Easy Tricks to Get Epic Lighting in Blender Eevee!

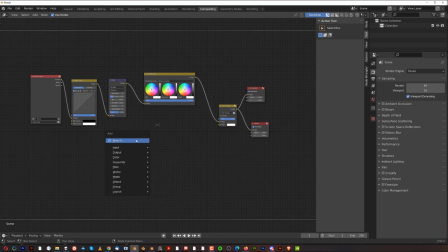(8:09)
Now, on the bottom here, what we want to do is we want to add texture, so we want to add texture, and here we want to change this once I add new texture and change it to
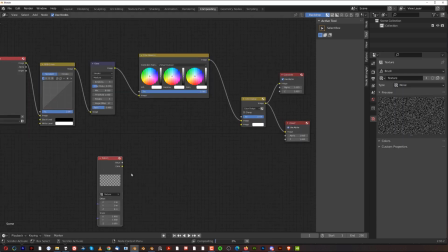(8:20)
noise, okay? And add this in here, so noise. And then we wanna add blur, because this texture needs to be blurred.
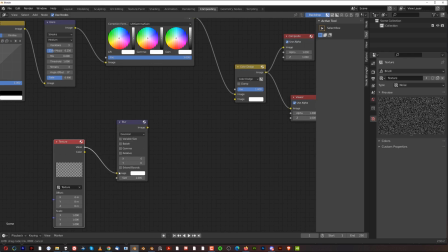(8:28)
This is what's gonna create this dust, okay? Here a value to image, and image to image, and then here we need to change a few things.
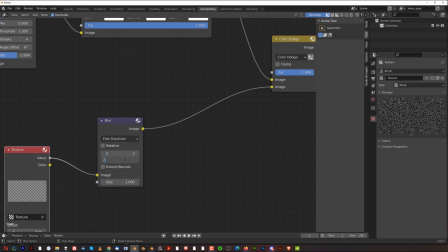(8:37)
Fast Gaussian and maybe factor of 2, and this is, you know, good to go.
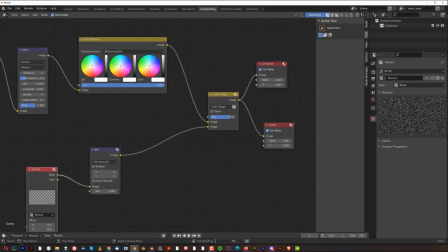(8:42)
And this slider will basically adjust the strength of this effect, right?
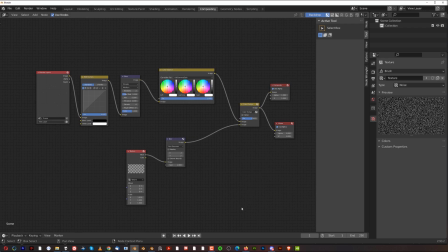(8:49)
So let's render this with, and then, you know, when you render it, okay, so let's go back here,
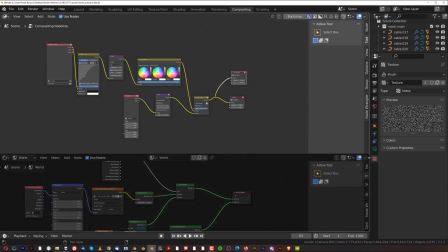(8:55)
and let's collapse this one, and we're going to render it with F12.
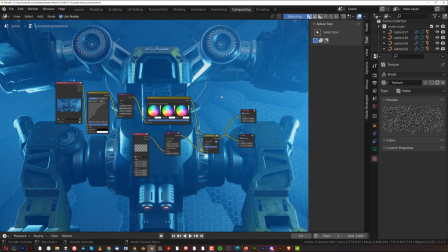(9:01)
And here what you need to do is turn on the backdrop, and you can actually see the image in the background, okay? What you want to do here is you want to play with this setting. So for example, this one's going to adjust the darkness of the image, the contrast. This is basically curves, okay? And you can play on different values here as well, just like Photoshop.
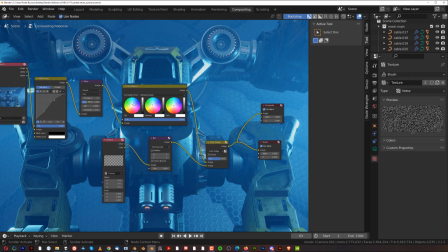(9:20)
This is actually a color balance, so you can adjust, you know, the coloring of your image. Don't overdo it, because you want to do majority of it in Photoshop anyway.
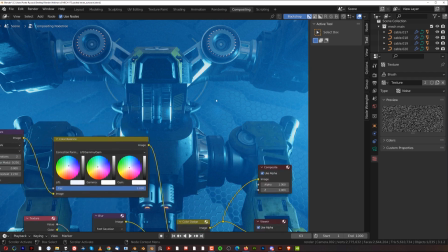(9:29)
And this will determine the kind of intensity of this kind of like particles in the air.
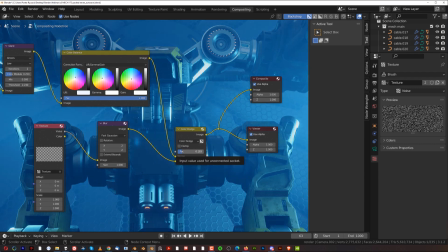(9:37)
So, you know, you can just dial the factor down to decrease them, or up to increase them, okay? You don't want to overdo it, you know, you don't want to go too crazy, kind of like, you know, middle ground, okay?
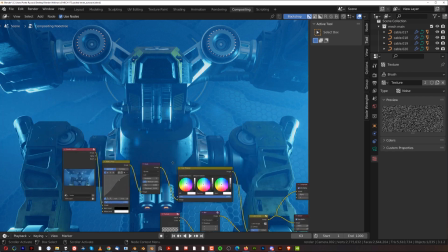(9:48)
And the glare, okay, the glare here will determine the flare here, okay, and basically the strength of light.
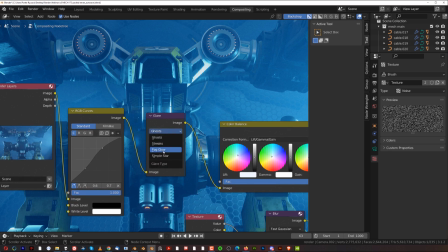(9:56)
So here at the glare, usually when you go, for example, with lighting, you want to go for fog glow, right?
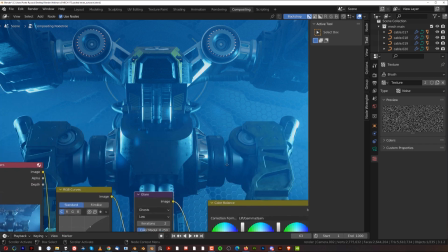(10:05)
But in this case, we're going to go for ghost, and this is going to create these kind of like flares, you see. And you can adjust them with a threshold, okay?
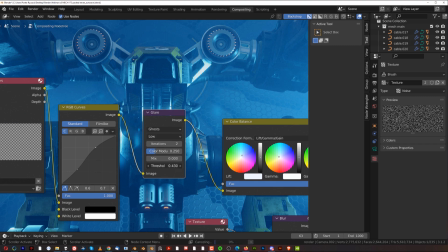(10:12)
So you can play with the threshold here, and you know,
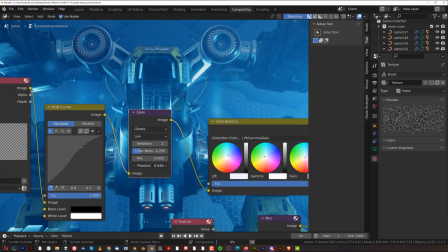(10:17)
the higher the threshold, sorry, the lower the threshold, the stronger the ghosting is going to be.
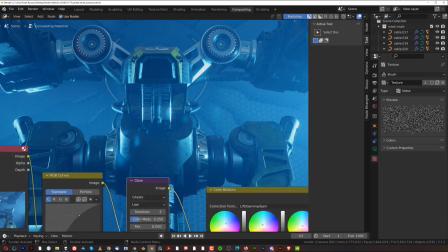(10:22)
And you know, you can adjust it to whatever you want and create kind of like an illusion of lens flares.
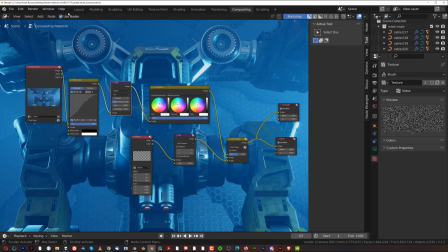(10:27)
And that's basically it. Now let's talk about lighting, because lighting is really important.
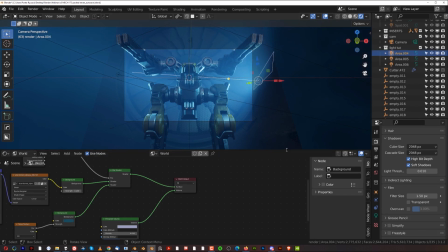(10:31)
Okay, now lighting, guys, is something that you need to study, because you know, this is not something you can learn in one video.
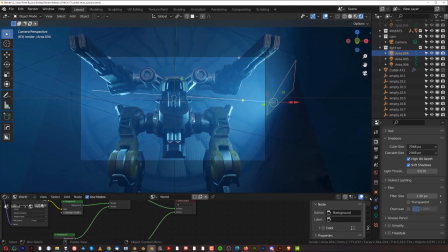(10:40)
But these lights are really simple, okay? These are area lights, okay? And the strength is pretty high, but the strength depends on the scale of your image, on the scale of your model, on distance of the light from the model. But there are a few things I can, you know, a few tips I can give you.
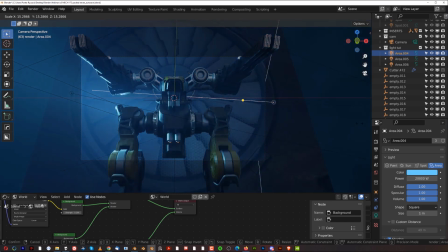(10:57)
For example, when you're going to scale the light, okay, it's going to become a little bit more soft. Why? Because the area of the light is changing.
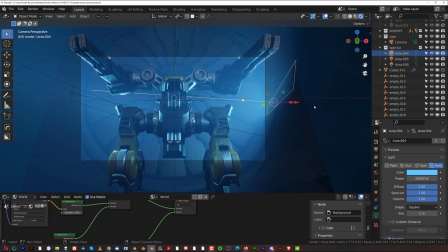(11:04)
Imagine like when you go outside and it's sunny, and the sun relatively to the earth has a very small area. Okay, so the sun is actually a small source of light relatively to earth. So when you're on earth, when it's sunny, the shadows are very crisp.
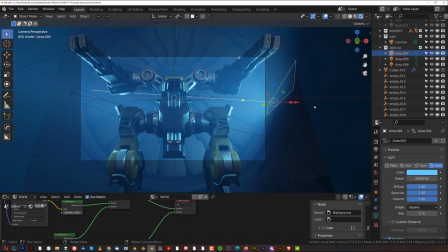(11:19)
It is like shooting with a flashlight, okay? The light is hard. It's a hard light, which means the hard shadows and the hard transition between shadows, okay?
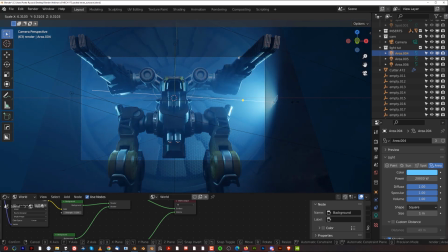(11:27)
Now, that's because the light source is small, okay? So the smaller the light source, the more aggressive the shadows.
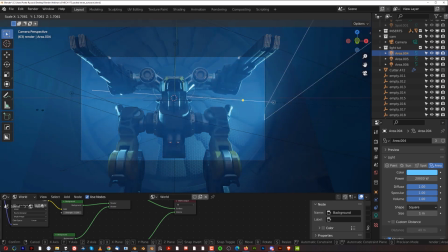(11:33)
The larger the light source, okay, the softer the shadows.
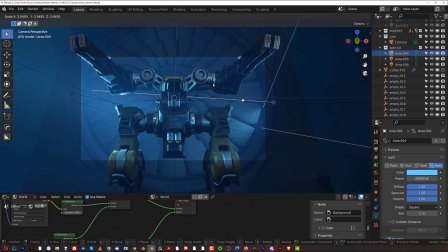(11:36)
So if you want to, you know, have kind of like a ambiguous lighting, you want to go soft, like on the overcast day, okay?
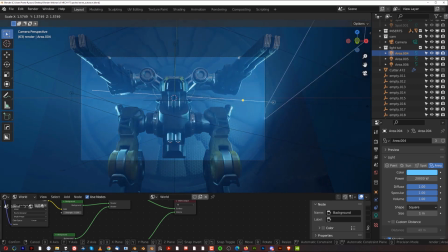(11:42)
But you need to find this sweet spot between, you know, kind of like you know, light being too big and being too small.
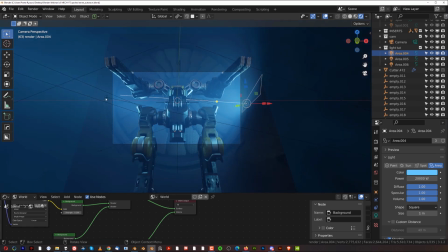(11:49)
And I simply duplicated this light to the other side and moved it a little bit higher, okay?
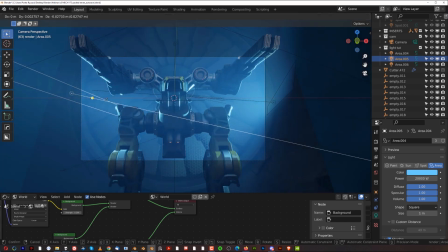(11:54)
Because I didn't want this this area here under the gun to be too bright like this, because it's just too much attention pulling.
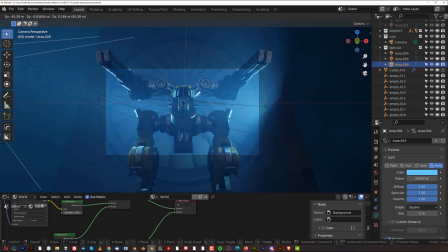(12:03)
And there's one more light on the top that basically, you know, casts a light on top of the model and makes it a bit more kind of, you know, visible, right?
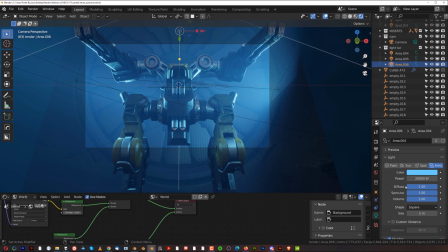(12:11)
You can add as many lights as you want. The cool thing in Eevee that you can do and you can control is actually the custom distance, okay?